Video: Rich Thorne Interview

We shot LA for New York, and that meant that there were going to be a number of situations where we would have to put the real New York in the background,
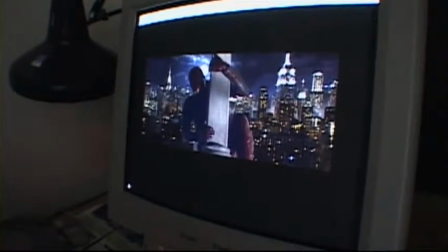[0:10]
foreground, whatever it might be. What was traditionally done with glass paintings and oils and acrylics is now being done in Photoshop.
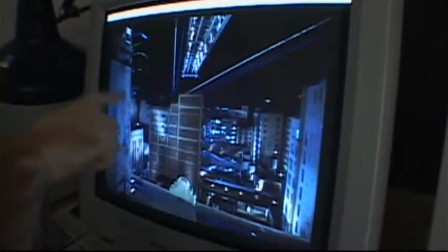[0:18]
So here we have the live action portion, which was shot in downtown Los Angeles.
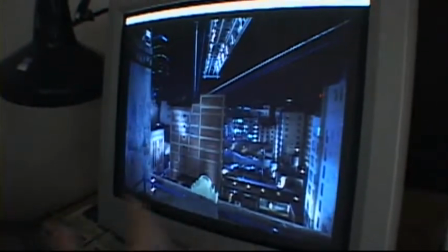[0:24]
These buildings were lit and dressed properly to work for the film, but yet we still had this whole top area which did not work.
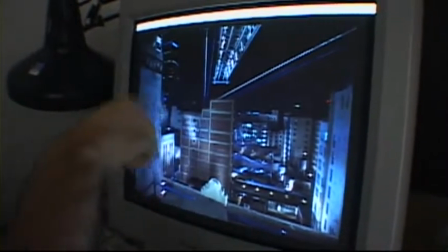[0:32]
We had the rigging for the camera, we had Los Angeles high-rises.
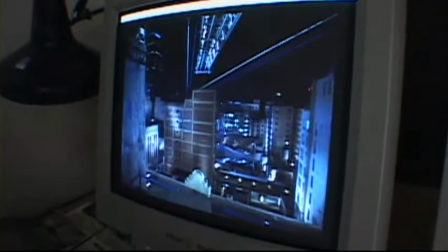[0:35]
So then it fell to me to put in a matte painting to encompass that.
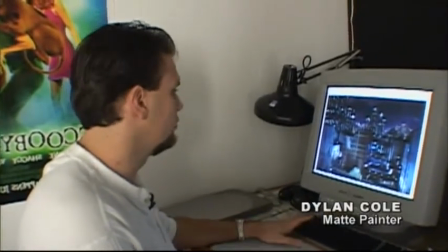[0:41]
Instead of making it look like typical New York, we have taken some artistic license with placement of buildings,
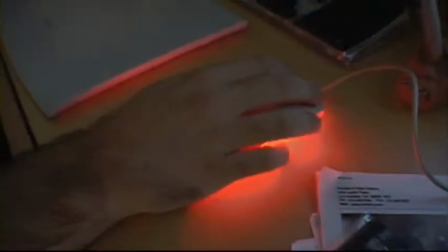[0:48]
just to make some dynamic compositions. Here we have a shot of Daredevil shot in front of green screen.
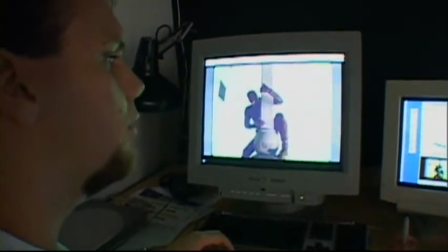[0:54]
This is for the opening shot of the movie. Now, what I had to do was create this entire New York skyline behind him.
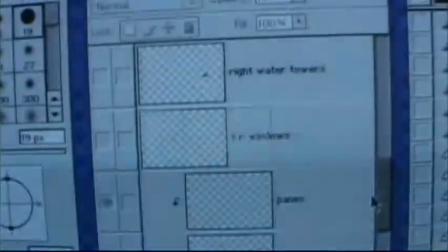[1:00]
I think the good analogy for working in Photoshop in layers, they're like cells of animation.
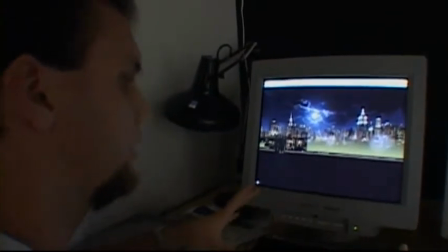[1:06]
They're chunks of paint on a clear surface that you can move around against one another.
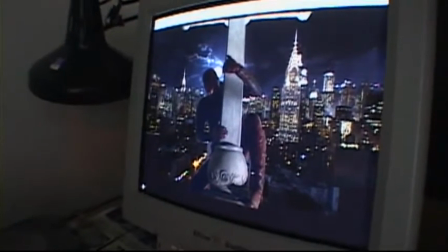[1:12]
And here is Daredevil in the shot, more or less. With, unfortunately, we have another Chrysler building flying around there.
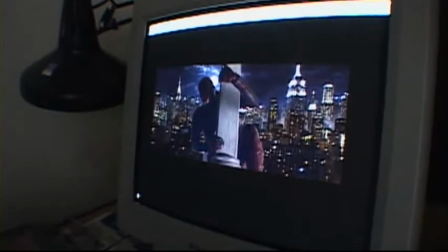[1:23]
Okay, so then here we have Daredevil in pretty much the final shot.
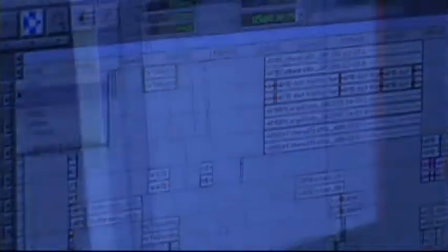[1:30]
And these are all different sounds that help make up the scene, essentially.
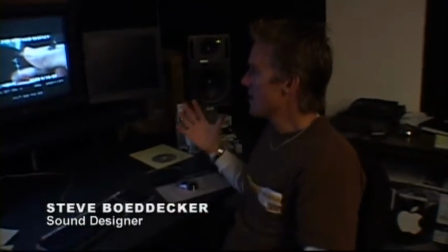[1:35]
Doing sound design, we're trying to figure out ways to really make it feel like New York.
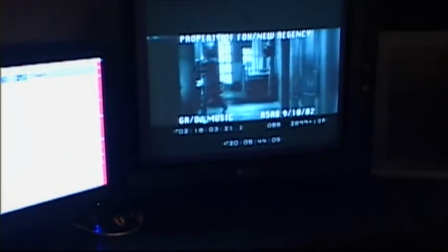[1:42]
So you can see here, it's like pretty strange because there's just nothing there. I'm not listening to the dialogue, I'm not listening to the Foley, it hasn't even been done yet.
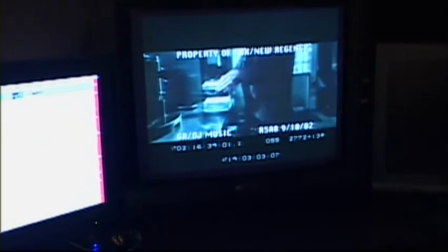[1:50]
We're just trying to figure out a way to make his house sound, like it's really in New York, but also like,
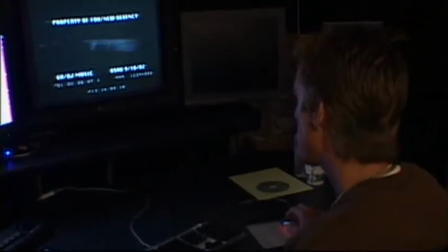[1:57]
a little bit cold and lonely, and it's kind of strange to say that about sound effects,
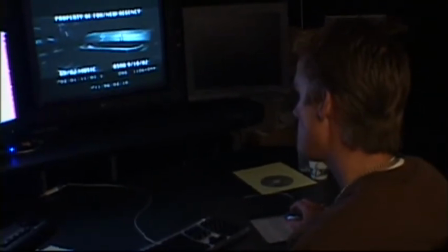[2:02]
but it's true.